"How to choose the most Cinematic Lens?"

What focal length should you choose? How the heck are you supposed to know what focal length to use and when? Should you use a 35 or an 85? What focal lengths do the best DPs in the world use? Is there a most cinematic focal length? If there is, I bet you Danny Gevirtz knows it. When should you use a super wide angle lens? Spoiler, it's not just about lens distortion and making yourself look skinnier or fatter. Is this like a right and wrong thing, or is it all just personal preference? Questions will be answered in this video. But let's just be honest, I am making this video because I just got my own set of iron glass vintage lenses made into modern cinema glasses, and I just wanted to test them out. That is the reason why I'm making this video, but I do think this will be very informative for you. When it comes to choosing a focal length, the number one thing you should be thinking about is story, but I do think that there is also an element of style in your choices,
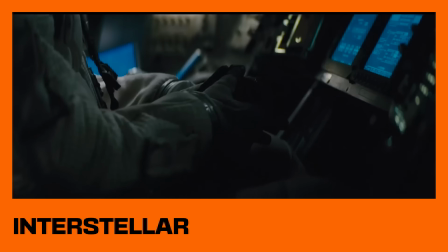which we'll definitely see when we look at the top DPs in the world and what focal lengths they like to use most. Let's start with the basics. Let's talk about how do you tell story with a focal length. For me, the main thing that I'm always thinking about is how do I want it to feel? For example, do I want it to feel intimate and like you're there with me, that sense of presence? Or do I want it to feel like somebody is on the outside looking in? For example, this is a 20 mil and it feels like
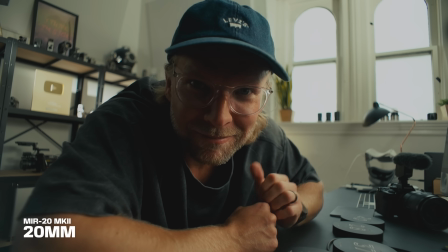you as the audience and me as the person making this video, we feel very close.
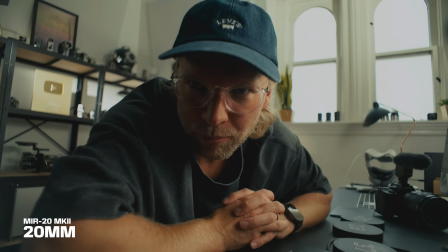It feels like there's this sense of presence, like you're in the room with me, probably right next, maybe a little bit uncomfortably close at the moment.
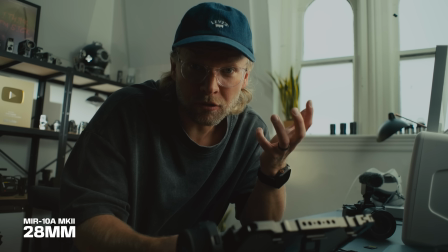Now this is a 28 mil. We still feel pretty close to each other, but there's definitely a little bit more distance now.
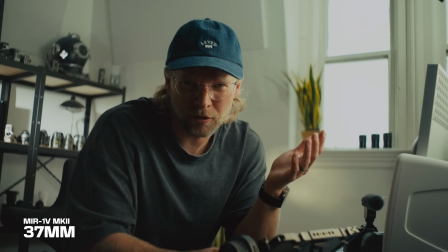Maybe that's a little bit more comfortable for both of us. Now we're at a 37 mil, which it looks very nice and cinematic,
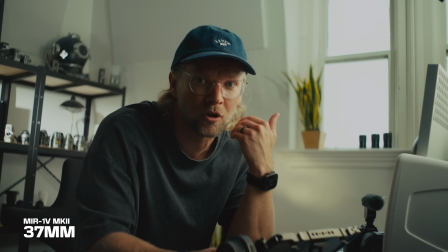but there definitely feels like there's more of a gap between you and me. It feels like you are farther from me. The sense of presence is still there, but it's starting to be less than when we, for example, had 20 mil.
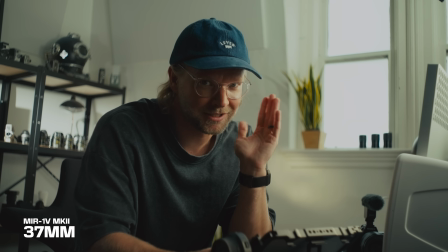Definitely way less than that. Don't get me wrong, this is still a very nice look. I'm not saying this is right or wrong.
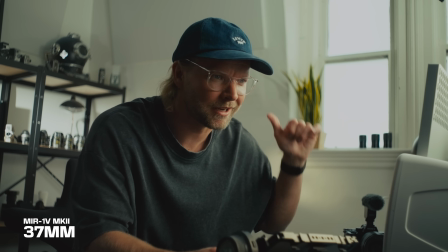This is just the feeling that we're getting now. Notice also we're starting to get a lot more background blur and we're seeing less of the surroundings.
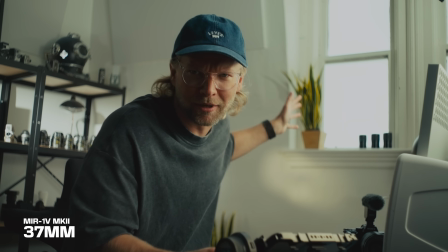It's just kind of me and a little bit of stuff around me. Now we're on the 58 mil.
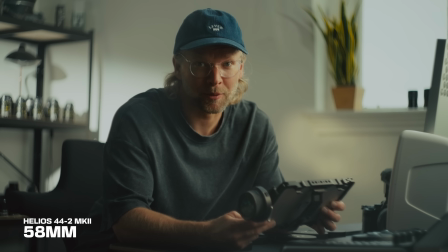This is the Helios 442 incredible lens, made even better by Iron Glass.
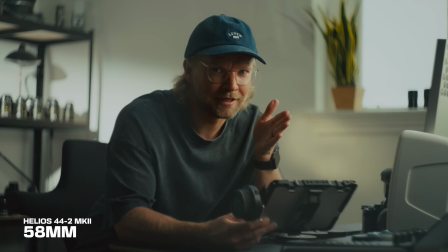And this right away feels like you are like on the outside kind of looking in. There is no longer that sense of presence, or very little if we're gonna be honest.
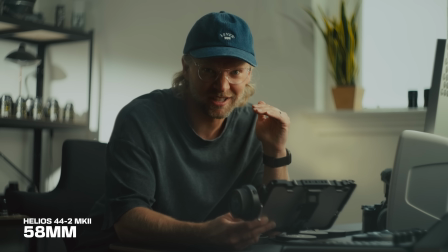But the bokeh is incredible. It looks super cinematic to me in a lot of ways, but we are losing that sense of presence now. So the feeling of this lens has changed a lot, especially if we go back to some of those wider lenses.
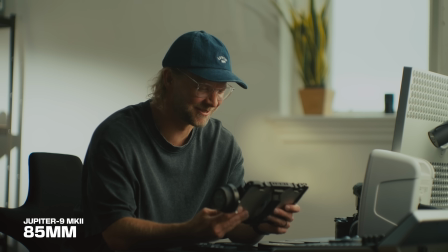It's official, we are no longer in the same room. That's what it feels like. You guys are so far away now.
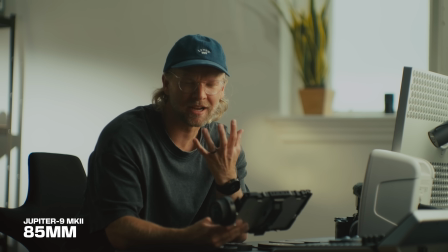There is a huge gap between us. There's zero sense of presence.
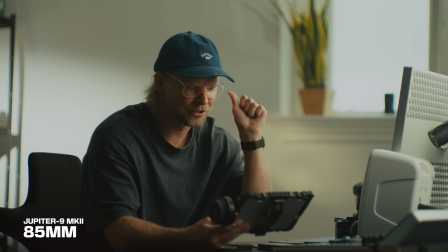It almost feels like you're not in the same room. And also very interesting, like this wall feels huge now.
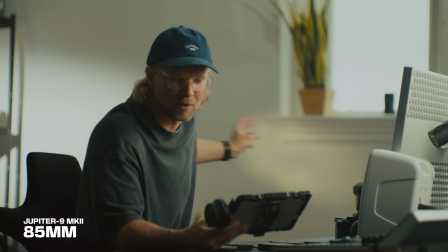It's like a giant white wall. Even when I look back, it's like a tiny white wall in this frame. It looks like a giant white wall.
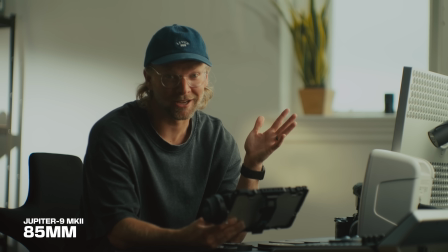We just got a white wall of nothingness back there now. But there is a lot of shallow depth of field, and I do pop a lot from the image.
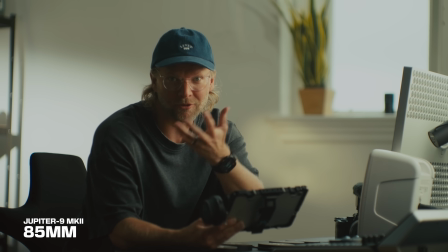But if I'm making a YouTube video or whatever and I wanna, have this sense of presence, well, I ain't getting any here.
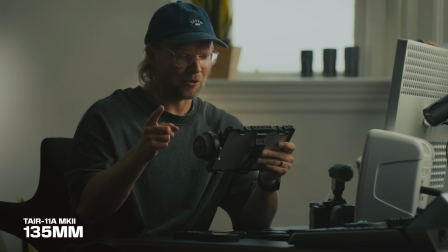Now we're on the 135 mil. I had to change the angle a little bit because I cannot get the camera so far. You are literally physically really far away from me. What does it feel like being in space? You're no longer on the same planet as me. There is zero sense of presence.
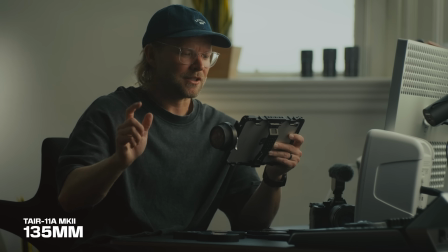You are not anywhere close to me. And this is feeling much more like I'm being spied on or something.
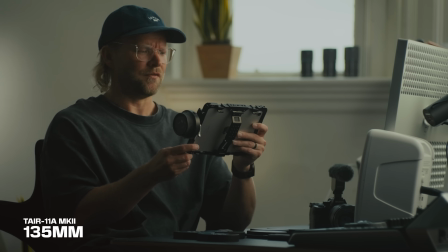So yeah, this feels very, very, very different. In the world of YouTube, I typically like to stay on the wider side of things.